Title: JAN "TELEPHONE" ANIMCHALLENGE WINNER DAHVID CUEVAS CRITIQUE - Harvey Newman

I started doodling in the shot. So this is just me reminders for myself as I was actually kind of analyzing it, pre-recording the video. And because you are creating motion that is so fast, definitely having your arcs always make sense, and connecting between poses is the most important thing you can do, because everything is a blur except for the main poses.
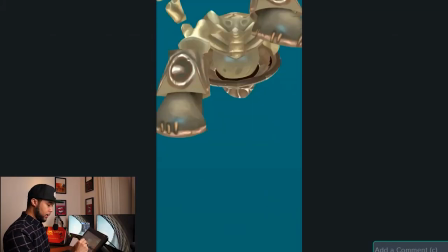4:43 Now, I've noticed here, right when he's going down, if you look at this line of action,
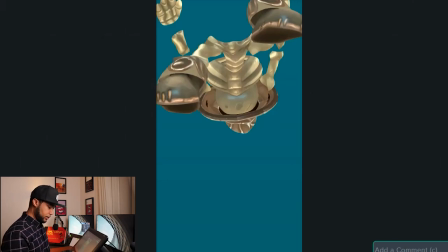4:49 obviously the action is supposed to be something like, let me just get my pencil up, something like this, right? So he kind of falls down all in, and he's supposed to actually go in
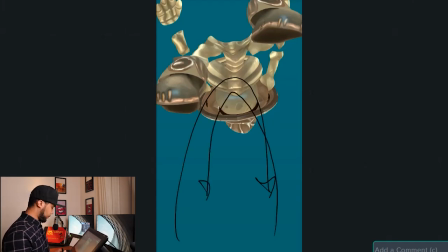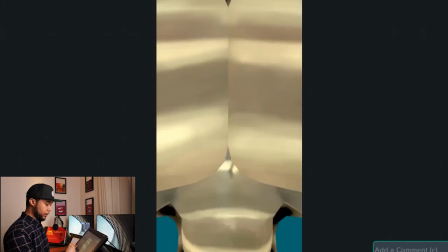5:10 And he's supposed to actually kind of go in from the camera to the floor.
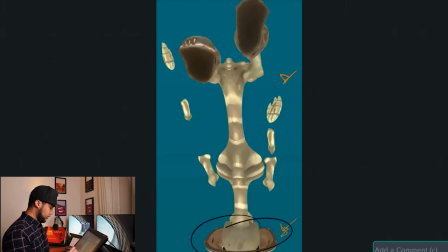5:16 Now, I've noticed that where he falls here and where he's smashed on the floor are two different places.
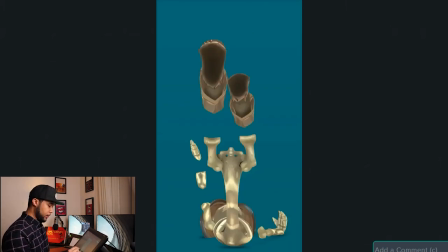5:25 So his head is over here,
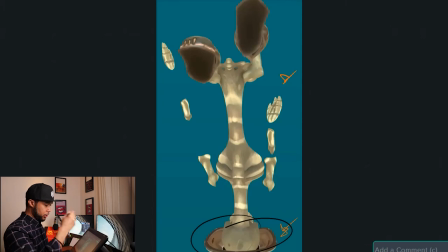5:29 but when you actually get that motion to actually kind of fall down, the head is much closer to the screen.
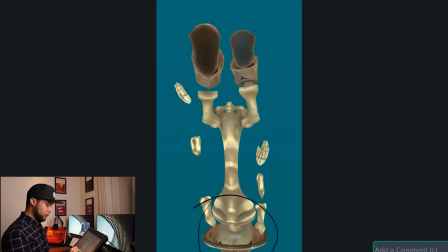5:37 So make sure that by the time the character is here at the bottom, he is basically in this position.
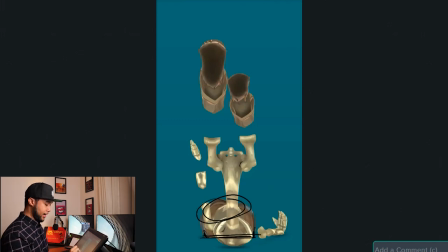5:45 Whatever the metric is for where the head is right there at the end should actually match this.
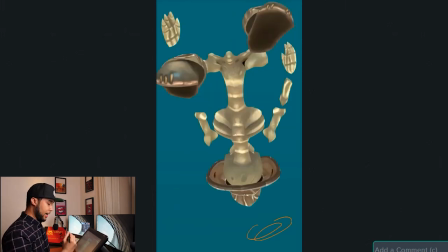5:53 So when the head falls down. Another thing that happens just before is that your line of action right there
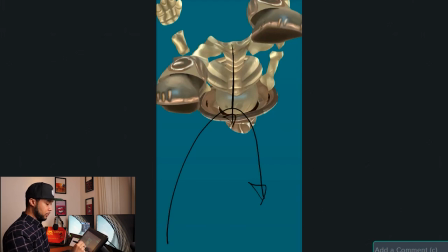6:03 should be as straight as possible, because once again, it's fast, right?
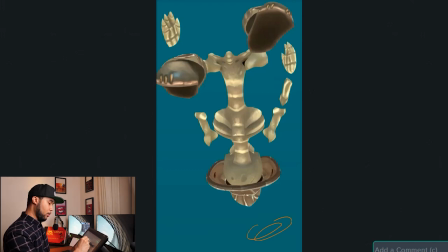6:06 But I've noticed that you kind of like go to the side slightly and then go back down. So if you make sure that your animation is right there in the middle,
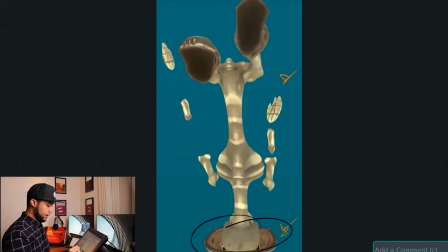6:18 so the head will be more or less there, and then the head will be more or less there, and then it falls down,
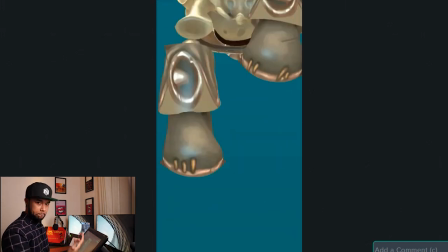6:25 you're gonna get a much better in the shot.
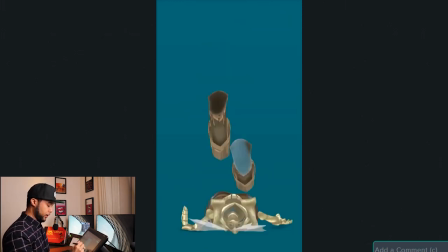6:34 So yeah, I think that's like, you should definitely kind of do those things to kind of like clean up things a little bit better.
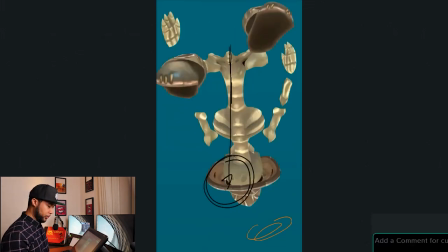6:40 Another thing that I saw, and let me just change my color because I'm not digging how this is looking right now. Also, let me know if you actually will like this sync sketch link or an export of this to help you out in your shot later. So another thing that I've noticed as well is like line of action, not only when he's moving, but also the limbs.
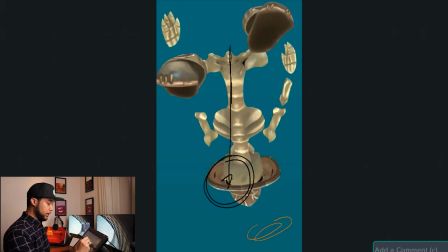7:02 So I think you can actually push things a bit further. I've noticed that obviously the hands, they don't really have like articulation. So it's not like you could bend the fingers. So there's a limitation there on the rig for you to be able to get the most out of it.
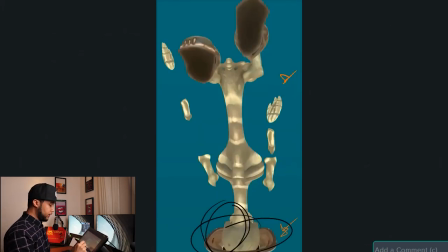7:16 But you can, however, get things to look a little bit more,
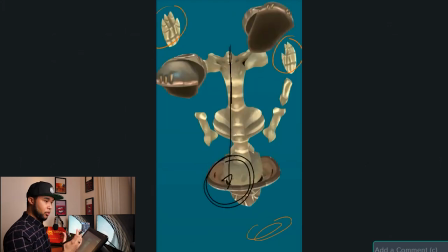7:22 the poses to be more in between each other.
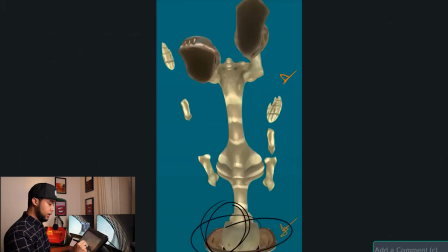7:25 So to demonstrate, like the hand is over here, and then it goes over here, over there, and then it's over here.
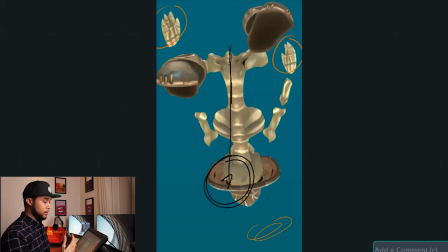7:34 So in order for you to actually get things to connect a little bit better and flow a little bit better,
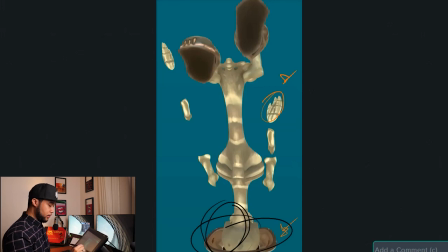7:39 you should definitely get this hand to be much more around there. Let me just delete a few things because it's getting messy. So this hand should be around there, and so would actually the upper arm and the lower arm.
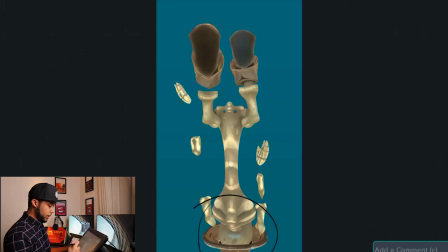7:59 And then here you can actually get more from it if you get the hand to be slightly more towards there. Same thing with this arm, this upper arm, and as you go down there,
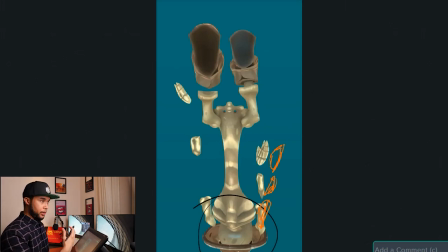8:16 which will probably give you a better interpolation in between poses. You can also, because you're actually pushing your pose, you're pushing your shot so much, you can start making sure that if you go all in about pushing poses, then you can leave your first two frames to be straight arm, and then this frame here can be something completely different.
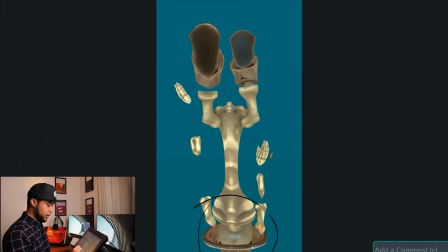8:38 It can be something where the arm like this falls down first, and then you have this, and then you have that.
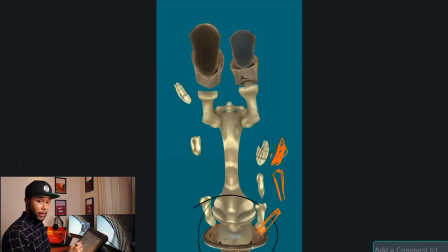8:53 So it looks a bit more like you're starting to anticipate that frame where the arm falls down. That will probably work better, and we'll start to kind of like get that synergy and that energy into the floor, anticipating. Because whenever we actually fall down, some part of the body anticipates the fall or tries to anticipate the fall. We're not cats, obviously, so it's not like we're perfect, but some part of the body normally tries to anticipate the fall a little bit so you can brace yourself.
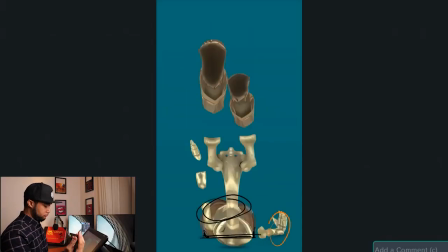9:23 This can be that limb, and then, you know, the arm is on the floor. So this is good.
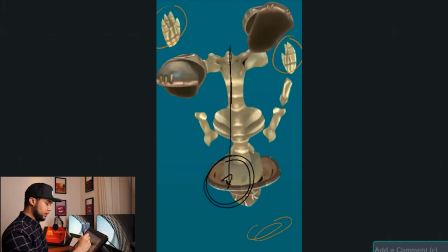9:31 You can do something similar with the other arm as well.
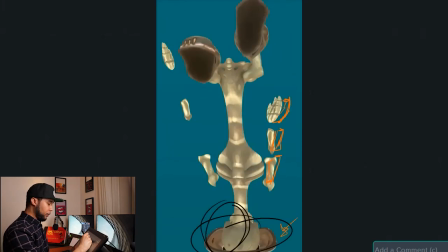9:33 So as you can see, this arm is basically staying still the whole way down.
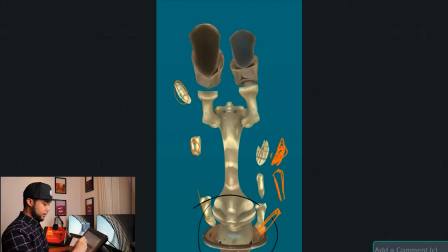9:43 And I think you can actually start, like, leave it at this distance that you have, but maybe around this frame here,
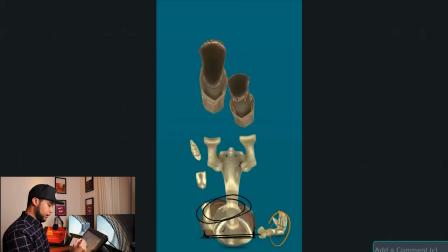9:52 frame 10, you can start doing something similar where his arm is more here. And then he falls down.
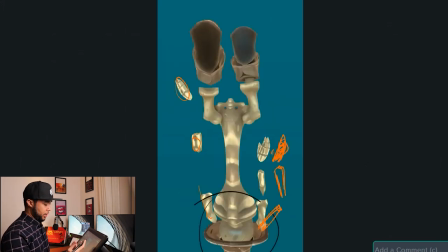10:09 So you can start to see that kind of works better, that he's bracing that arm from falling. Another thing that I've noticed throughout the shot is like silhouette and shapes, especially on the feet and the hat. There's a lot of frames where you can just see a shape that is not distinguishable.
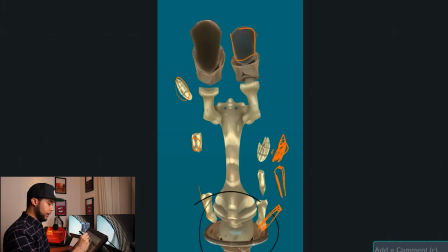10:32 So the feet, for example, they just look flat, and then here looks flat and flat.
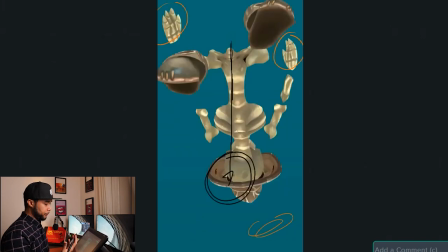10:41 And I think you can start playing with rotations a little bit. So it obviously is a fast movement, so you wouldn't want to distract too much from it. But like the legs are pretty much on a flat line going in, and this is why it gives you that sense that the foot is going like this, right? So you can start adding a little bit of rotation to add a bit more volume to it.
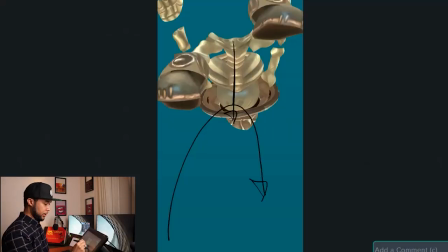11:08 So you did a little bit here, so when the foot is actually kind of curving backwards, but I think you can still do it here.
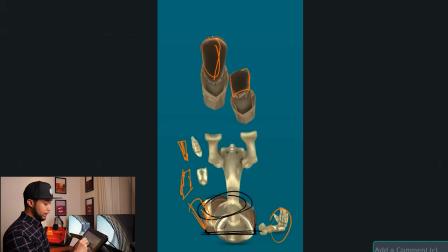11:18 So for example, in this shape here, on the leg, on the left leg, his left leg, you can start doing something like this,
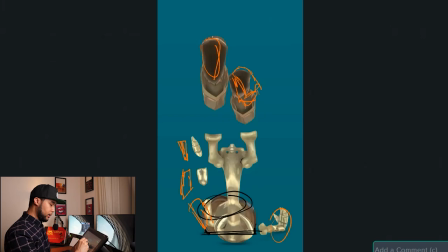11:34 where his foot and his leg are breaking somewhere like that. Actually, let me just put my yeah, that's better.
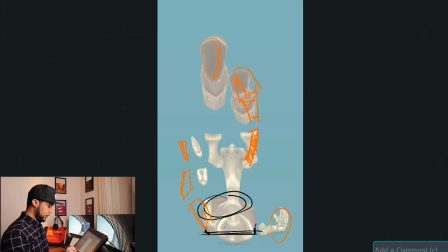11:52 A little bit too much.
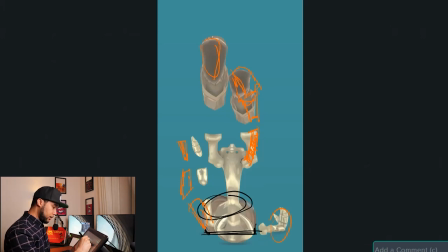11:55 So I don't know if you can see what I mean, but like his foot, like this is the bottom of the foot, and you would be able to see a little bit of the side of the foot, just to create a little bit better of a silhouette when he comes down.
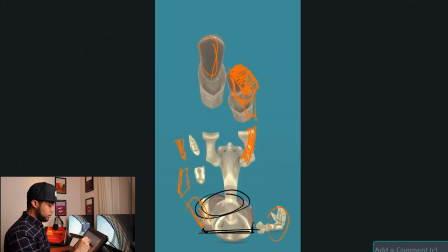12:12 Same thing on this one. You can perhaps like start tweaking it a little bit more, so you can see a bit more of this foot as he comes down.